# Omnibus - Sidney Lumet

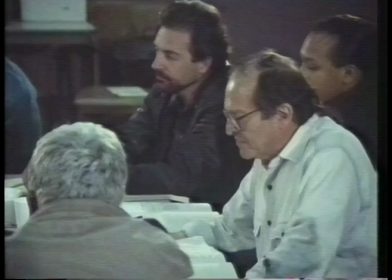I mean, like me, first through the door, the window, the skylight.
Lumet's films have often been noted for the strength of their performances.
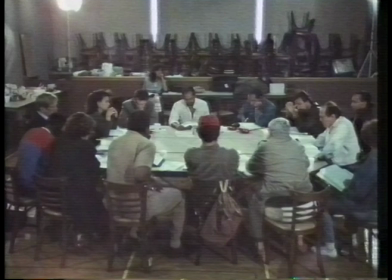This comes from his unusual practice of rehearsing with his actors for a couple of weeks before he starts shooting.
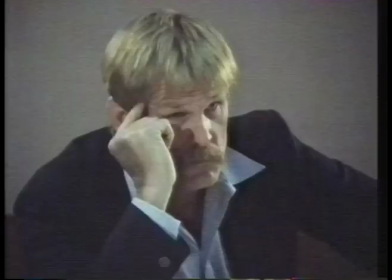Nick, that was wonderful. Everything it should be.
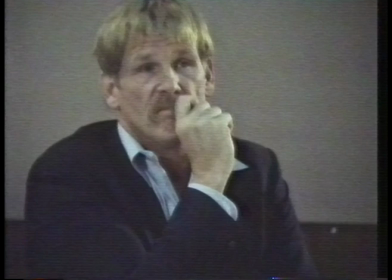Something very valuable is going on, which is playing the vulnerabilities,
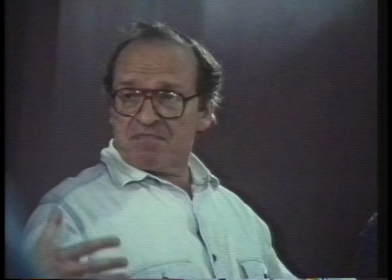playing the open wounds, playing the recognition of where it hurts.
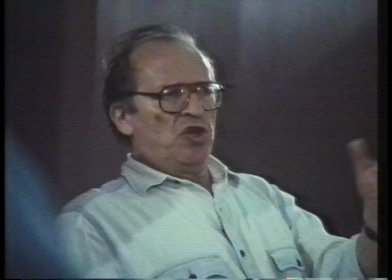and I want to continue on that
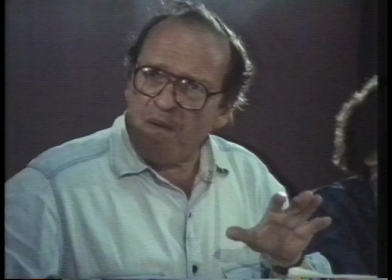don't be surprised if as we go I won't do any of that this week but next week
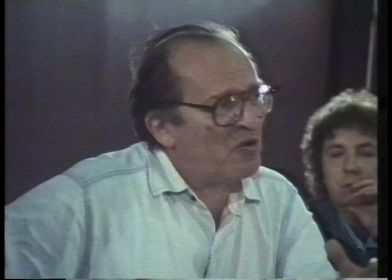I may start to cover some of it over I
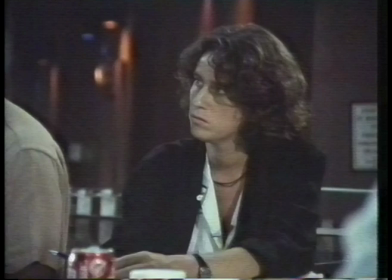may say keep the same thing going but throw it away keep the same thing going but pick up the
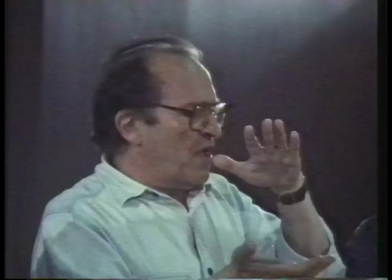pace so that if we are defending against the feeling or if
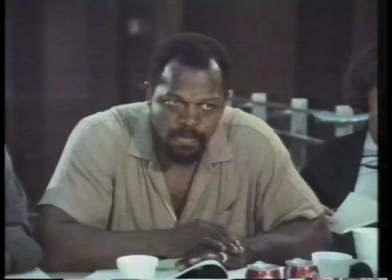we no longer care about a feeling as for example Charlie I think there are a lot of things he doesn't
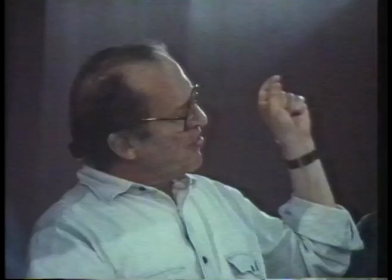care about it but the vulnerability which you're playing now
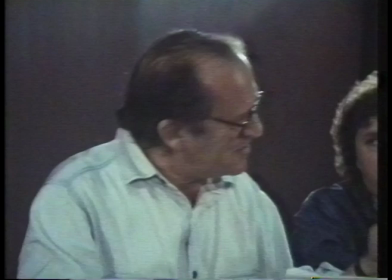is extremely valuable because then when we play I don't care I
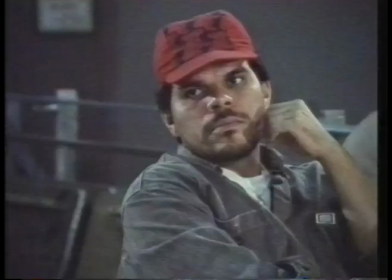still want a trace of that there all you know one of the joys is to get on camera and
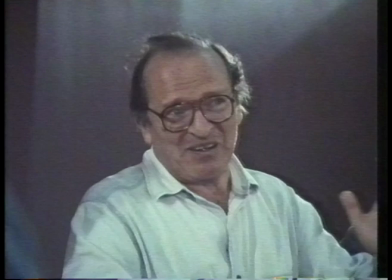those of you've worked with me before have had this experience and I say open it up a little more hide it a little more you know just slide up and down on the scale
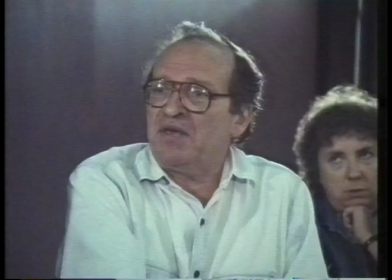a little and it becomes a wonderful kind of shorthand for us you you'll know just what I mean by it there's always a lot of talk about great rehearsal in the film but there's very few directors that do it I think this comes from Sydney's theater background and certainly from my theater background I found it just it's a pleasure because you explore the character you explore the situation nothing is set in stone and I really don't follow the idea of spontaneity that it has to be the first time you know I think only through exploration
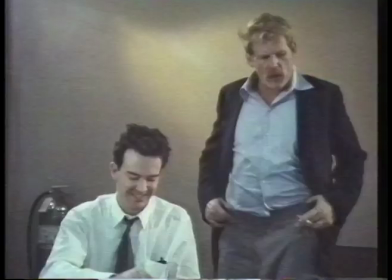of all the possible things can you really improvise in
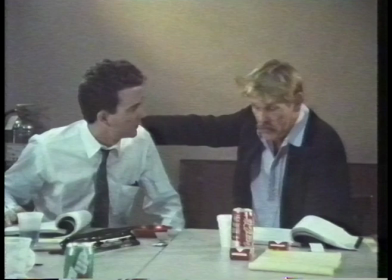Q&A McNulty plays Brennan a corrupt Irish American police lieutenant who murders to protect himself.
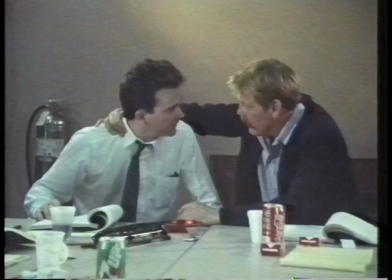His crimes are discovered by Riley, an ex-cop turned district attorney, played by Timothy Hutton.
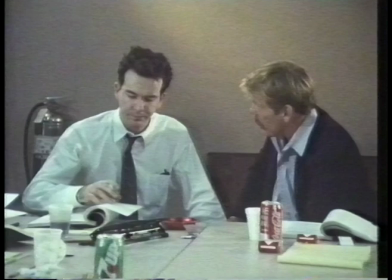Riley has to choose between his loyalty to Brennan as a fellow Irish cop and his desire for justice.
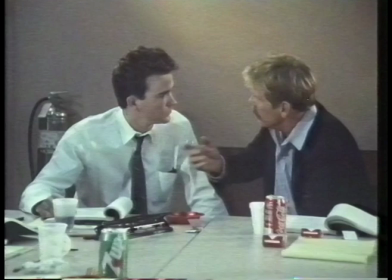But when I was on the post, shit, I was the baddest motherfucker on the block. I told those niggers on that corner, that some giant ass gives me that stick and gun shit.
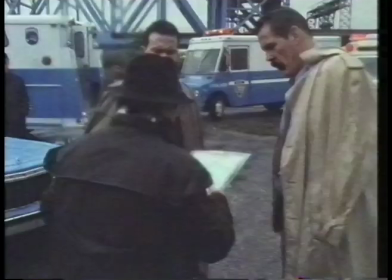I tell you, I hand my stick and my gun to my partner and we go in the alley and Pa, pa, pa, that scumbag goes to the hospital.
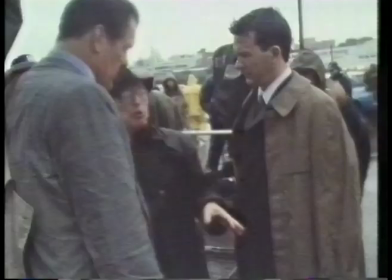Go further on the imitation, so I really know what you're doing. Okay. You know? Yeah. Because we're...
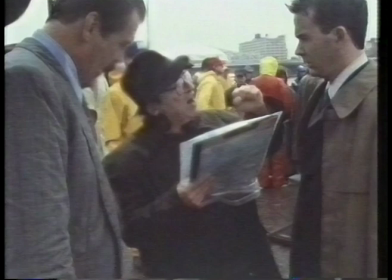Yeah, go further on the whole thing. And I think...
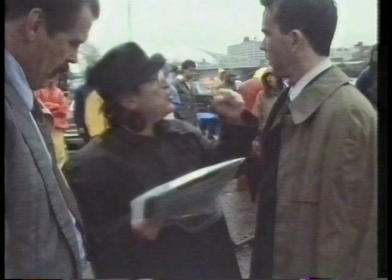You remember that wonderful element, Tim, that we had? I'll try and move.
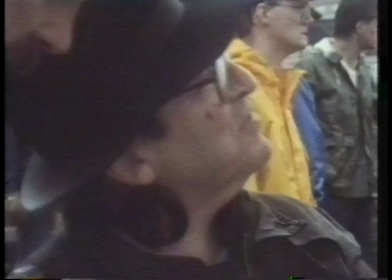Try to go along with him on it. This is all in preparation.
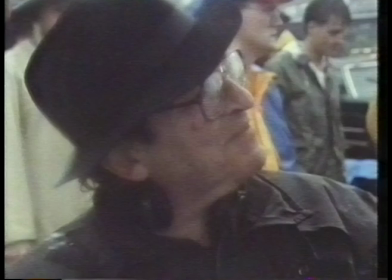for the transition later, right? Right, right, right. So that he's once again playing to an audience that's working for him.
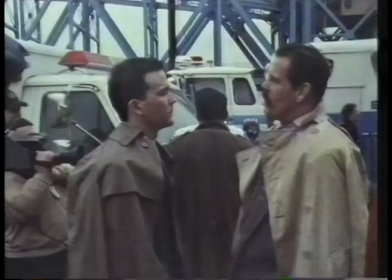Yeah, okay. Okay. Action!
I've got no idea what you like.
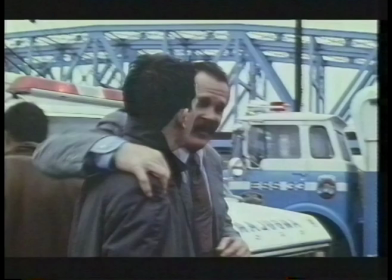Come on. Now, listen, if I wanted my brick bolt, I'd do it myself. Oh, luck it, fuck it, it's no secret.
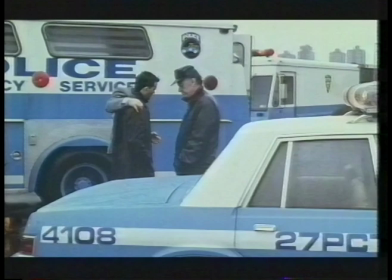Listen, I believe in kicking ass. I've kicked ass in the 3-2, the 2-5, the 3-0, the 3-4, the 6, you name it.
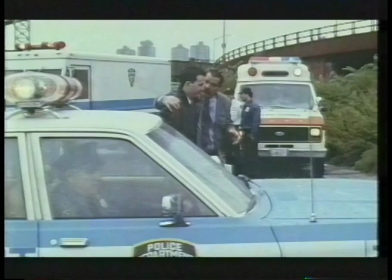But I'm respected. I think my first night on patrol, 147th and Lennox,
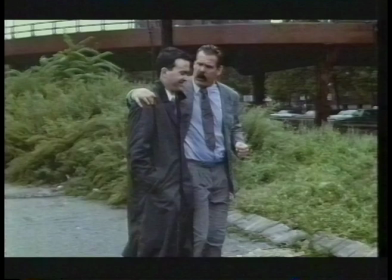I told those niggers in the corner, I said, Well, I'm on the post, the baddest motherfucker on the block is me.
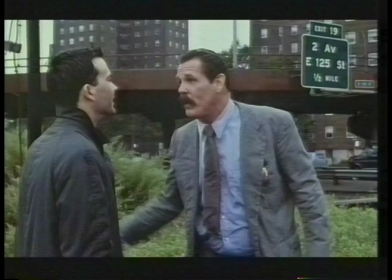And then some jive ass gives me that stick and gun shit. He said, You motherfucker, I shove that stick up your ass.